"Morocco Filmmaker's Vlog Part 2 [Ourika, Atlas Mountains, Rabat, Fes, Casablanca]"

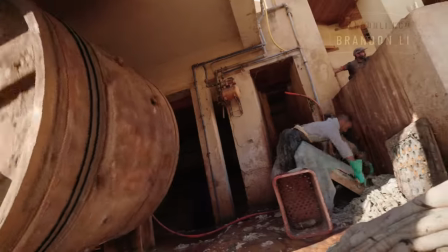254s
Our journey through the medina brought us to the Chiwata leather tannery which is over a thousand years old and some people say is the oldest leather tannery in the world.
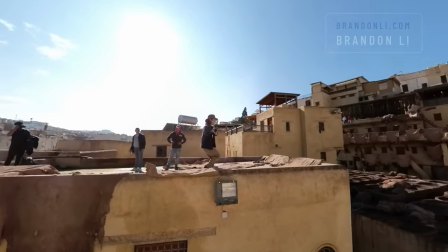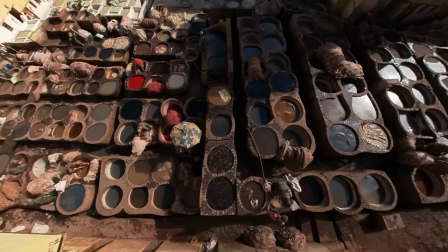271s
In these honeycomb-like vats, the cow hides are soaked, treated, and dyed with natural colors.
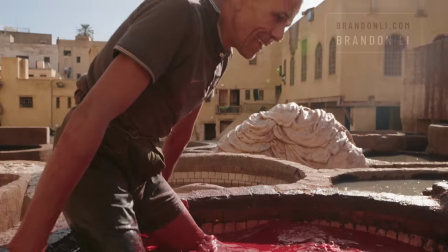277s
This process involves the use of animal urine, so while this may look beautiful, be warned that the smell is pungent.
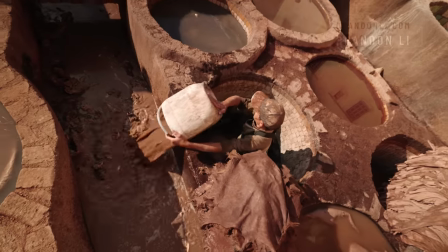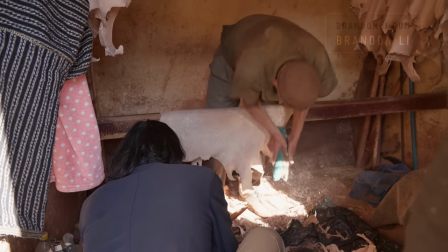290s
My favorite filming subjects in the tannery were the workers who scraped the hides to soften them and remove the excess hair.
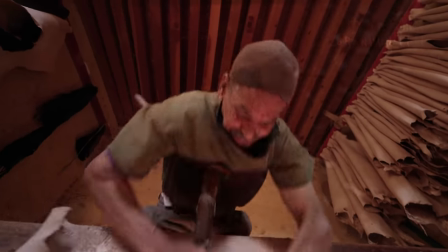297s
This man told us he's over 70 years old, and he still has incredible energy.
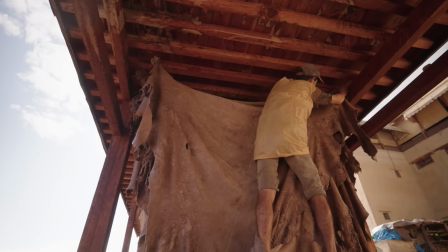305s
In the final step, the leather is hung to dry in the heat of the Moroccan sun.
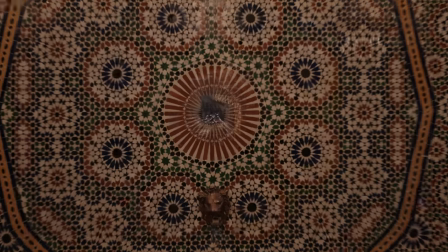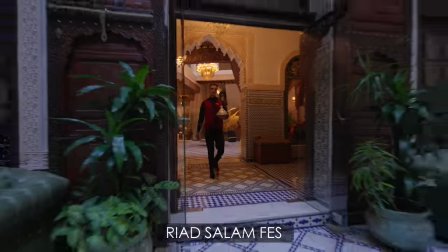318s
We also went to the Riyad Salam Fez, which is a spectacular traditional home that's been converted into a luxury hotel.
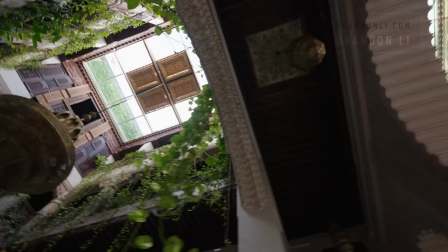326s
They gave me permission to wander the grounds and film whatever I wanted.
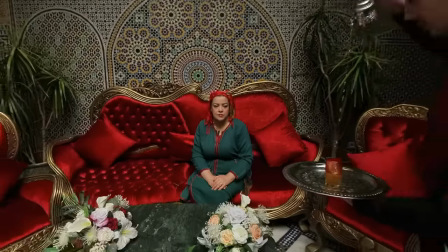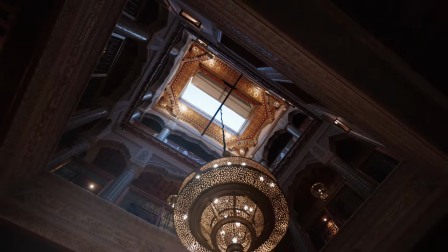339s
One of the main things that caught my eye was the automatic opening ceiling, which lets light into the cavernous interior.
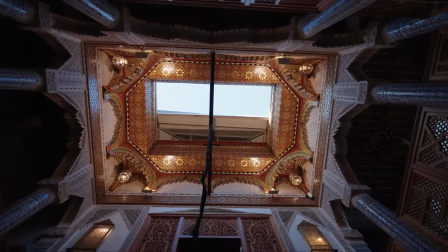346s
They let me film the ceiling opening and closing over and over again. I was trying to capture the feeling of ascending to another world.
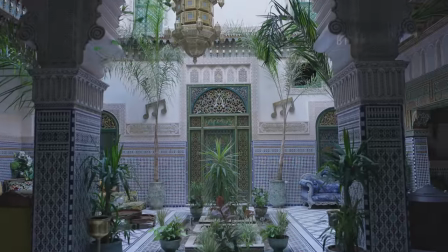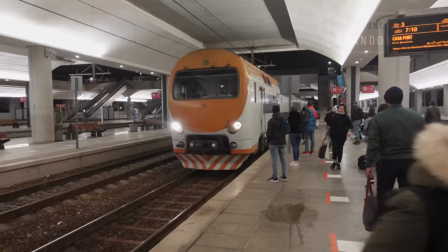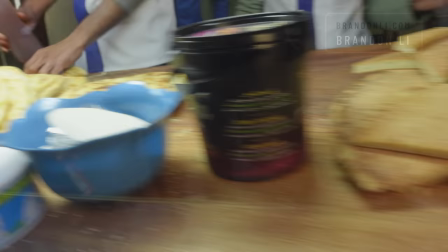364s Cheers, guys, to Casablanca.
Hichim and I went up to Casablanca, where we met up with my friend Tarek, who's a professional tour guide.
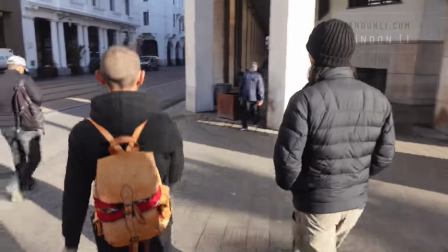373s
Tarek had volunteered to take us around the city.
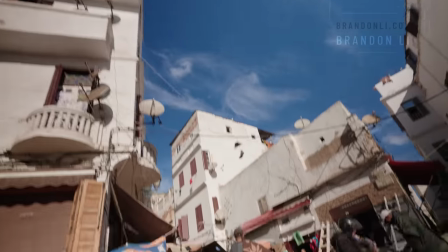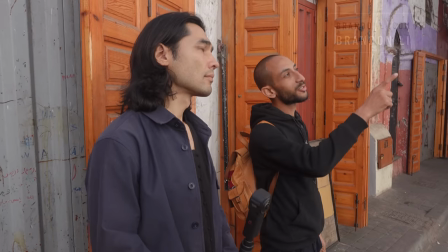383s
We explored the medina, and I filmed some of the daily life at the market.
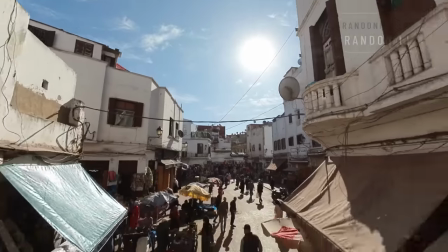391s
This part of the medina is away from the touristy areas, so it was mostly local people selling to other locals.
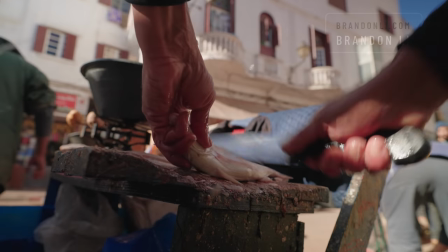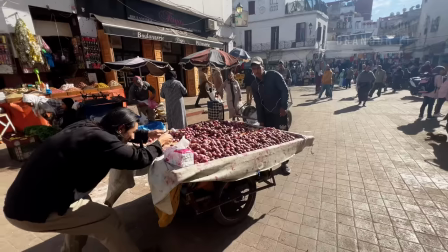403s
I wanted to be able to candidly follow one of the vendors, so I put a GoPro on his cart and this is what I got.
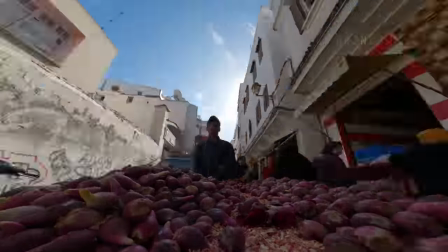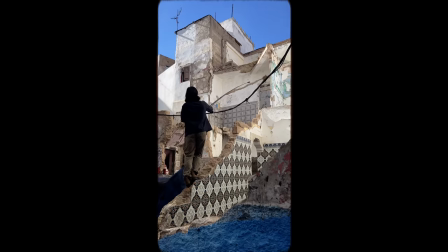416s
As we were wandering I spotted this abandoned building and I was fascinated by all the different layers and textures of it.
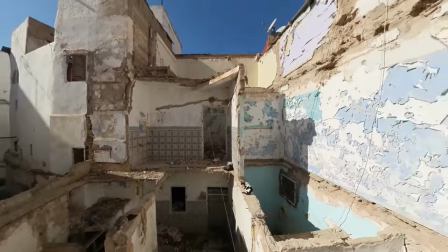422s
To me it was kind of a symbol of all the different cultural influences of Casablanca.
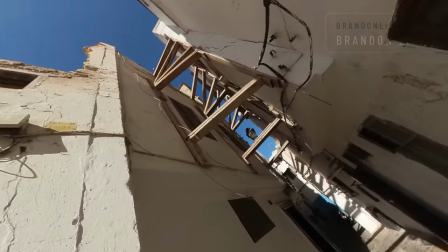429s
The city is in a constant state of maintenance and rebuilding.
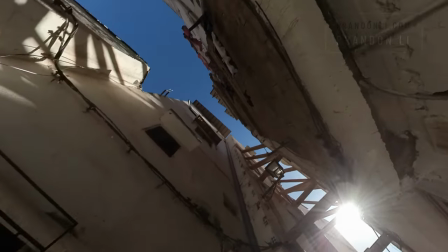432s
The wooden beams that you're seeing here are used to prop up the walls so that the buildings don't fall on top of each other.
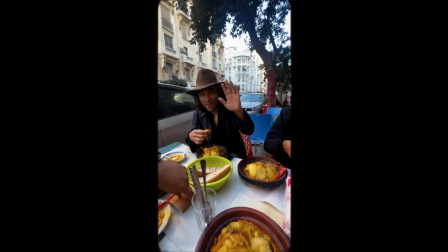439s
Next we stopped for a delicious lunch of tagine on the street.
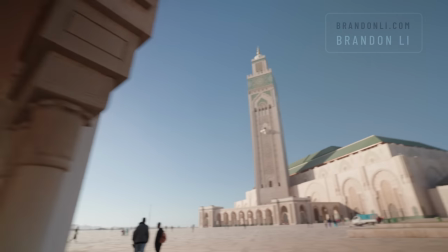444s
And then we visited the Hassan II Mosque, which is one of the largest in the world.
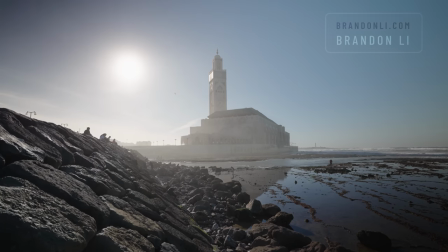451s
It was low tide and the sea formed a patterned mirror reflecting the mosque.
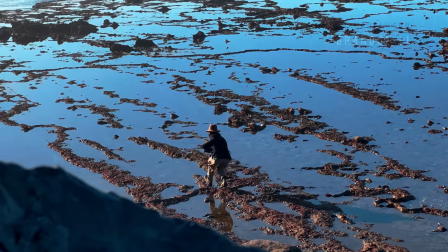455s
So I went out there with my gimbal, I got low, and I walked toward the mosque to get this shot.